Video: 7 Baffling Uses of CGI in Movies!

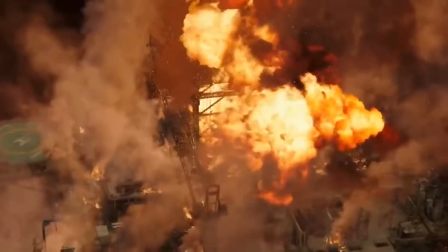[0:03]
The general consensus nowadays seems to be that practical effects are cool and CGI is lame.
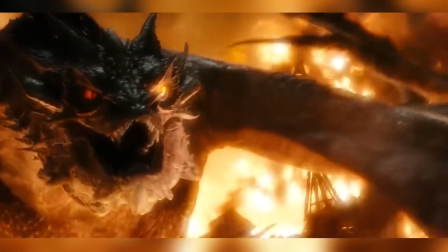[0:09]
We, however, don't believe this is so. In our opinion, any form of effects has merit.
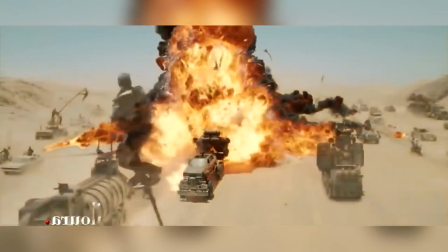[0:14]
If you can make us feel fear for something we know doesn't exist, if you can make us accept reality,
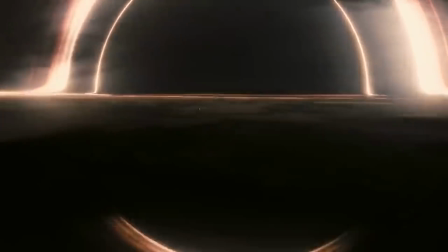[0:19]
something we know to be fantasy, and if you can make us believe in something we know to be truly impossible,
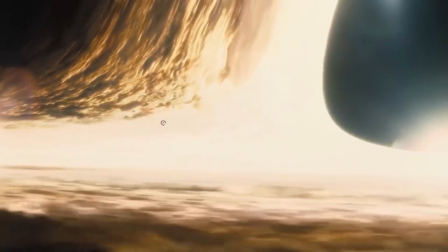[0:24]
then that has to be worthy of praise, no matter what medium you use.
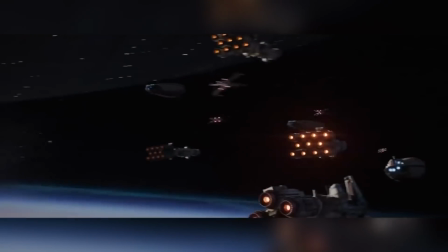[0:28]
However, even though a lot of VFX shots make us wonder if they were real or who did them or how they did them,
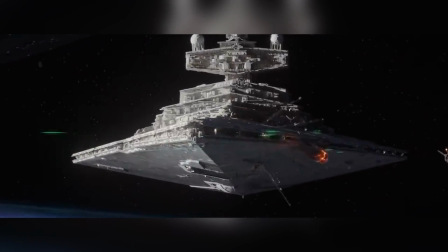[0:35]
the ones we're going to look at today simply just make us ask why.
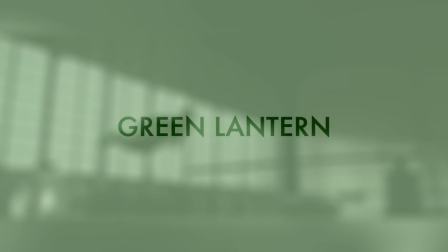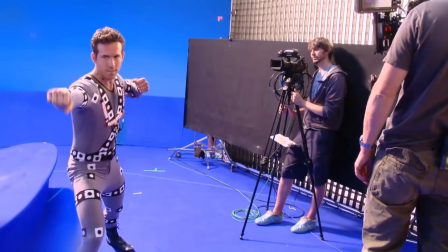[0:45]
Okay, so you can probably argue that the entire Green Lantern film was a pointless use of CGI,
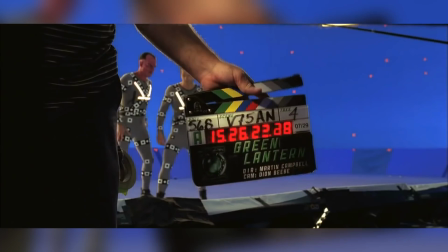[0:51]
but the Green Lantern suit itself really did not need to be fully CG.
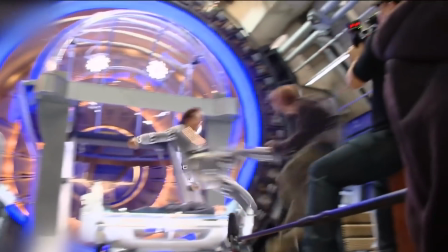[0:55]
In general, superhero movies tend to use practical suits, and then all the digital components and effects are added over the top as needed.
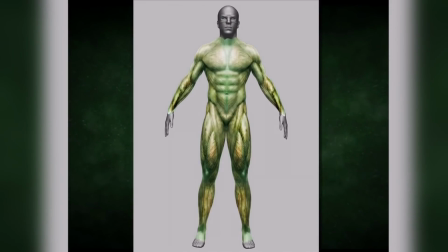[1:03]
This is because designing, sculpting, animating, texturing, and lighting a full CG suit is a tremendously expensive and time-consuming process,
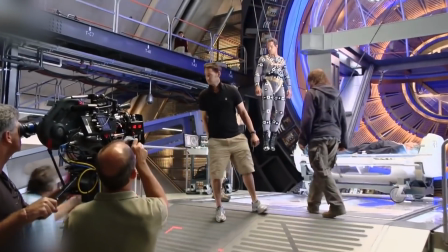[1:11]
especially when, as in the case with Green Lantern, the suit has to hug each individual muscle contour.
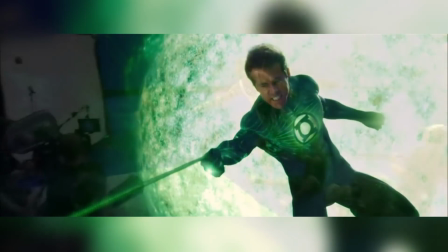[1:17]
What makes the decision to go with a CG suit all the more baffling is that it meant that Sony
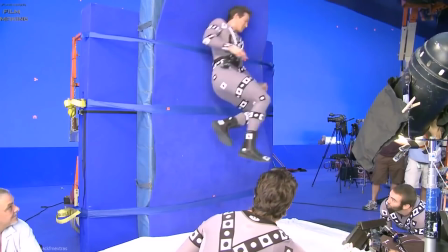[1:22]
Pictures Imageworks had to achieve some of the hardest things to achieve with digital VFX.
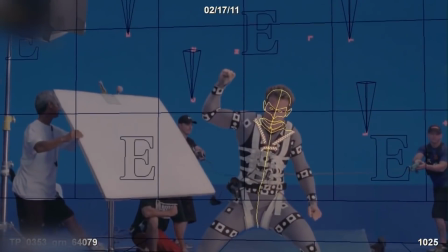[1:28]
They had to get accurate motion capture of the actors' performances.
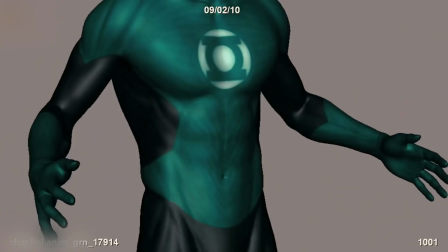[1:31]
They had to animate their CG asset, paying special attention to micro muscle movements when the actor spoke, moved, exhaled, or inhaled in order to make it believable.
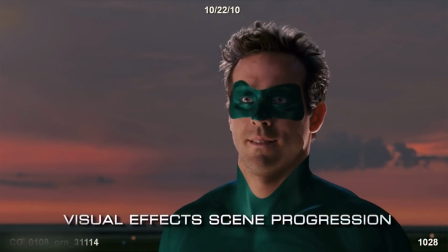[1:40]
They had to achieve the correct lighting of the asset in every scene so that the actor's head became one with the suit instead of looking like it had just been stuck on top.
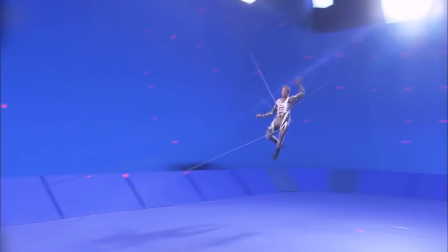[1:48]
But possibly the hardest thing they had to achieve, and unfortunately failed to do so, was to give the asset weight.
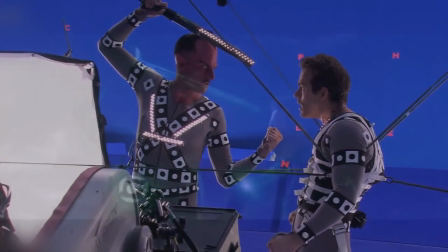[1:54]
Giving a digital asset the illusion of mass or weight is one of the hardest things to achieve with digital effects,
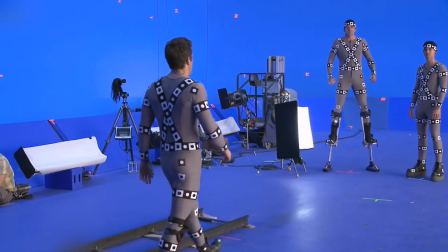[2:00]
and it is what makes you really feel what you are seeing is real.
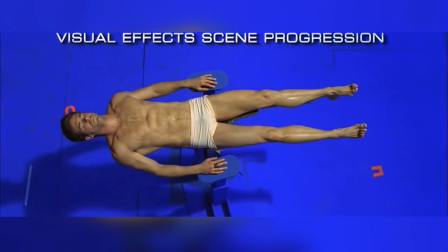[2:04]
The Green Lantern's lack of weight made the character seem unreal, like a cartoon or a video game character,
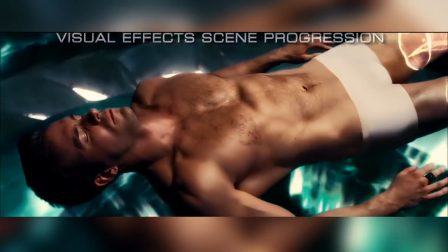[2:09]
and that is not what you want in a film whose entire plot relies on the audience empathizing with its hero.
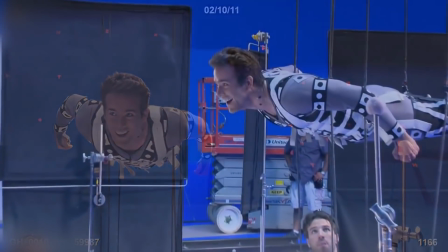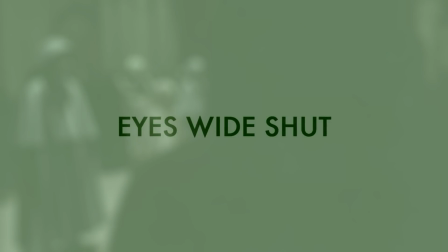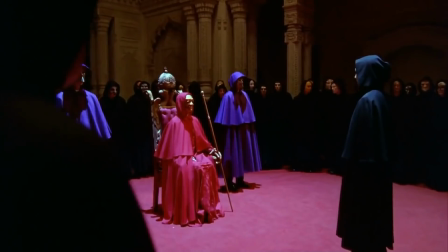[2:26]
Stanley Kubrick showed Warner Bros. His cut of the 1999 film Eyes Wide Shut just 1 week before he died from a heart attack.
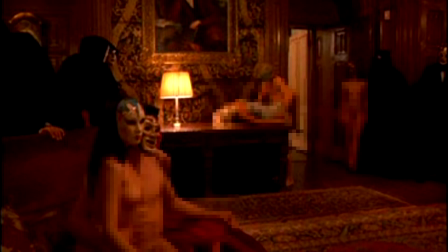[2:34]
The original cut featured a rather extended orgy scene that meant the film would have been given an NC-17 rating.
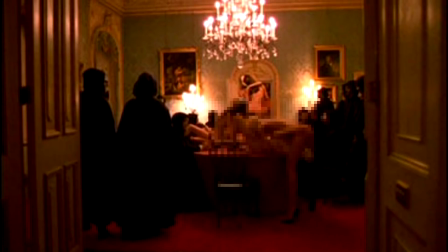[2:42]
Warner Bros. Wasn't happy because they felt that an R rating would make the film more lucrative, so they used CGI.
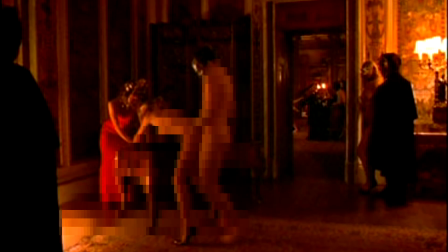[2:48]
In every shot of the orgy scene that was deemed too gratuitous, they digitally added people in robes, furniture,
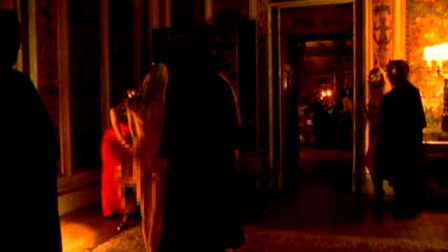[2:55]
or just the naked people's backs to cover up the offending parts and make the scene less offensive and shocking,
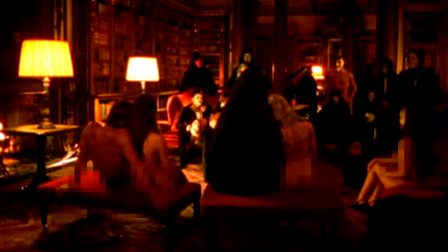[3:01]
even though this was probably what Kubrick was looking to provoke with the scene.
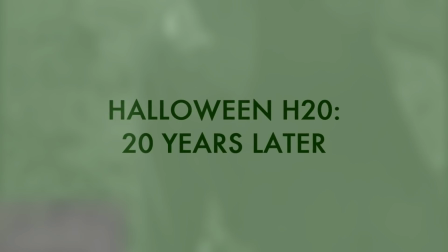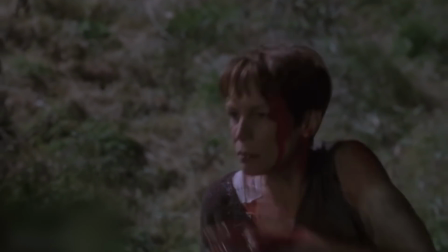[3:11]
This film was the 7th film in the Halloween series.
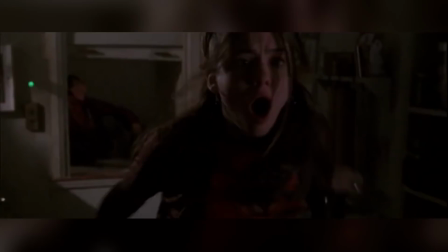[3:14]
It's a fairly low-budget slasher from the late 90s, so it's not a film you'd expect to have CGI, and it would probably be better if it didn't.
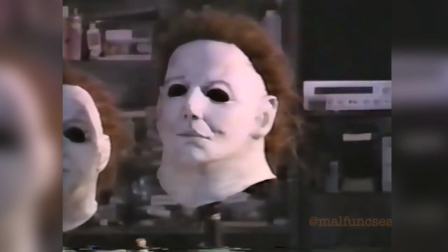[3:22]
The filmmakers couldn't decide on the design of Michael Myers' mask during pre-production, and so its design evolved as they shot principal photography.
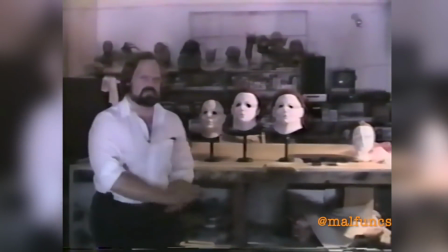[3:30]
Once they started post-production,
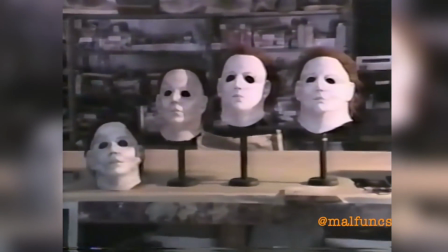[3:32]
they had gone through 4 different designs and decided on a final one which they used to reshoot the scenes where Michael Myers was wearing a different one.
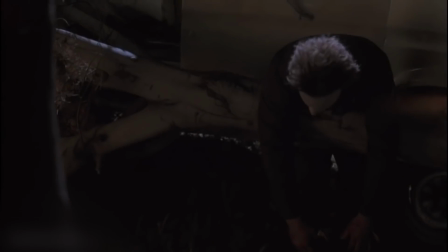[3:40]
However, the scene where Charlie comes face to face with Michael couldn't be reshot, and so they decided to use a CG mask instead.
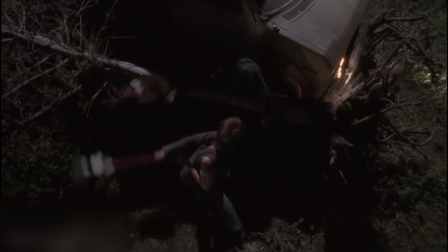[3:47]
This proved to be a big mistake, as the end result stands out horribly, making Michael seem almost comical.
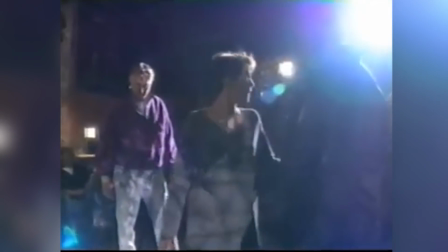[3:54]
Considering the shot was less than a second long, it could have just been left out completely.
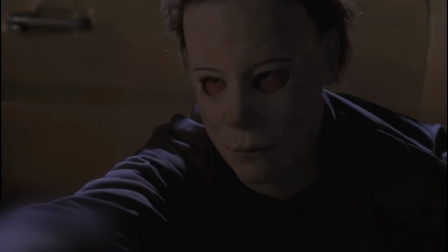[3:59]
They could have just jumped straight to the over-the-shoulder shot, to the reaction in his eye shot, which would have been a lot less jarring.